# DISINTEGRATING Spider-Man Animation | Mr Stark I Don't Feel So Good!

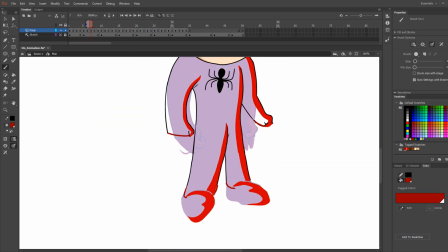4:10 Something I wanted to point out as well is that if you're working in Animate CC, you should really take advantage of the tag swatches like these over here.
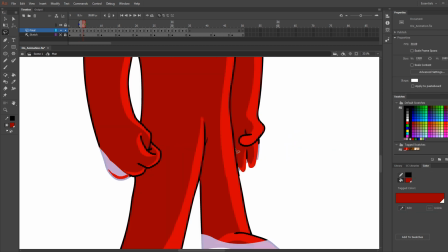4:18 If you create a tag swatch and then you draw on the canvas with it, it makes changing colors down the road so much easier.
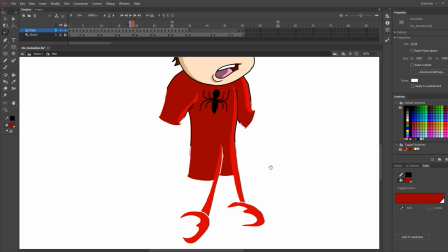4:25 Say you don't like this red color. All you have to do is double click on that swatch, change the color and save it, and it'll go through the entire animation and change the color for you automatically.
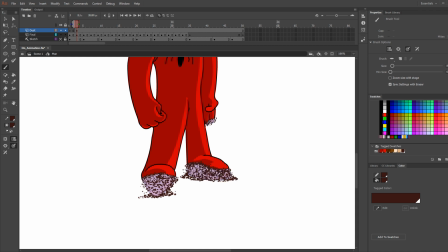4:35 That's something that saves you so much time, because back in the day, you had to go in and change every single one of those in each frame by hand.
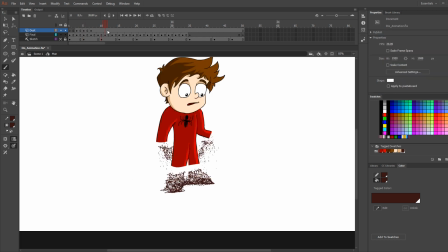4:47 So the way I'm approaching the particles is that I'm having some of it fall to the ground and build up around the feet,
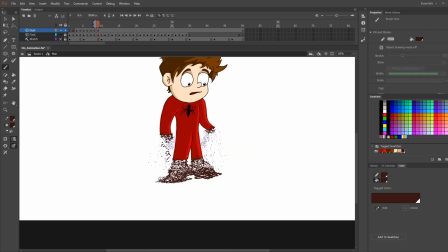4:52 but I'm keeping a lot of it suspended in the air because what I wanted to do was once it's all completely disintegrated,
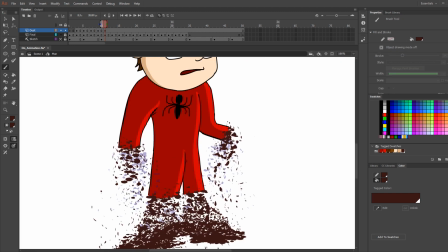4:58 I would have it all fall down pretty fast in a more dramatic effect. I also kept the area where his body was a little bit more filled out with the
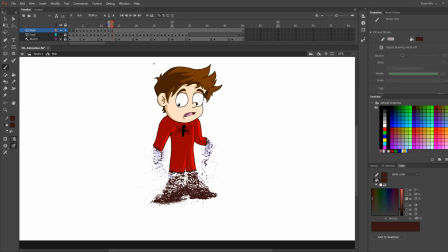5:06 dots so that you could see where the body was even if the body was dissolved in that area.
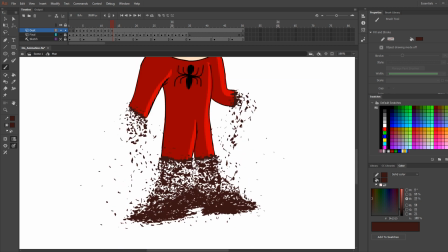5:11 Now, this part of the animation was very tedious,
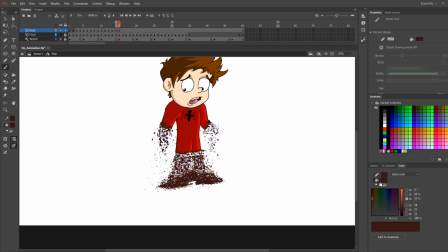5:14 so normally what I do when I am doing something like this is I find a podcast to listen to and just start working. Podcasts work great because it doesn't have any visuals to help distract you when you're working on something, and I like to find a podcast that fits in the realm of the project I'm doing.
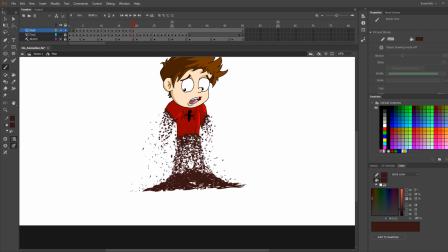5:30 Like when I was working on this, I found a podcast of some guys just talking about MCU theories. This just helps me keep my head in the game when I'm working on it.
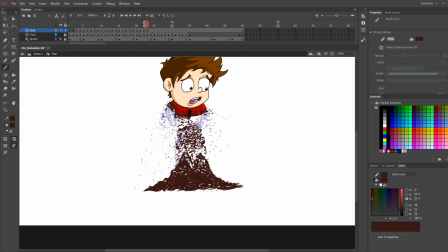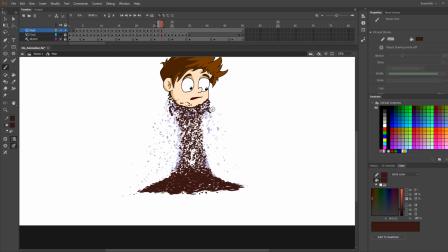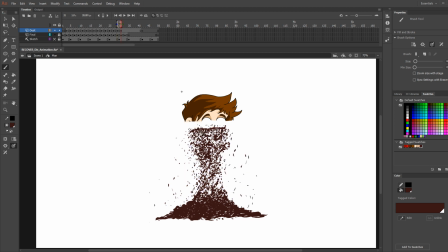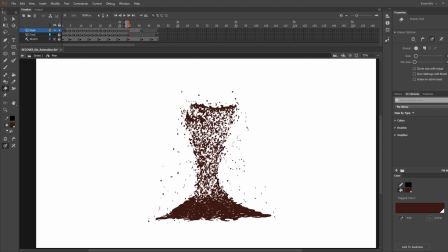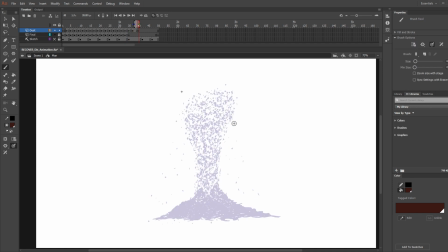6:37 Now, this was the point I was talking about where I wanted the dust to drop down fast to the ground.
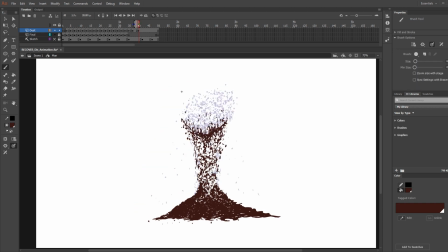6:41 I feel like it made it a lot more dramatic, but playful at the same time. And to add a little bit more effect to it, once it hit the pile, I made it poof out from the middle as if it really came down with a bit of force.
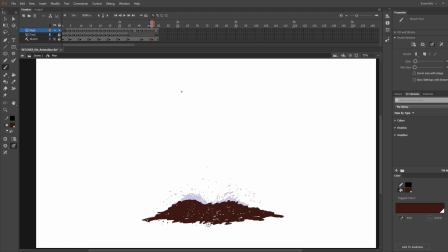6:53 It's like a little bit of a squash and stretch, but with dust instead.
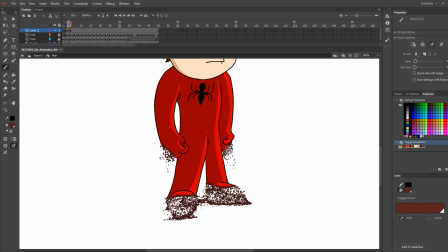6:57 And then the last thing I did was I just grabbed a color that was just a bit lighter than the color I was using for the dust, and made some random highlighted particles. This helps just give a little bit more dimension to the dust. Now, I don't go crazy with this.
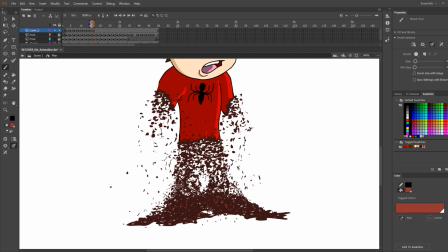7:11 This is just to help add a little bit of pop to it. So just go with it sparingly if you do this.
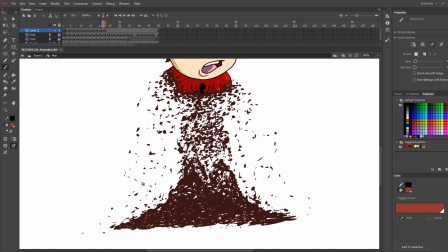7:17 But that is pretty much it. Let's check out the final result.
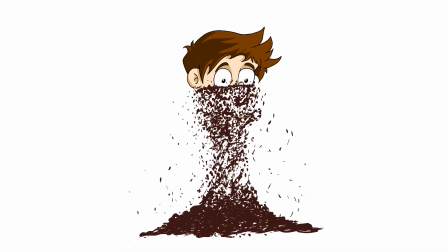Alright everyone, that is it. We got a fully disintegrating Spider-Man. I think it looks pretty cool. If you're just getting into or want to get into animation, I suggest checking out some of my other videos. They're pretty old, they're pretty cringy, but they're still very informative, and I suggest you go to those so you can come back and make your own disintegrating Spider-Man yourself. But anyways, thank you guys so much for watching this video till the end. If you haven't yet, make sure you smack that sub button and hit that little bell button so you guys know when I'm posting videos. And like always, keep drawing, and until next time, bye!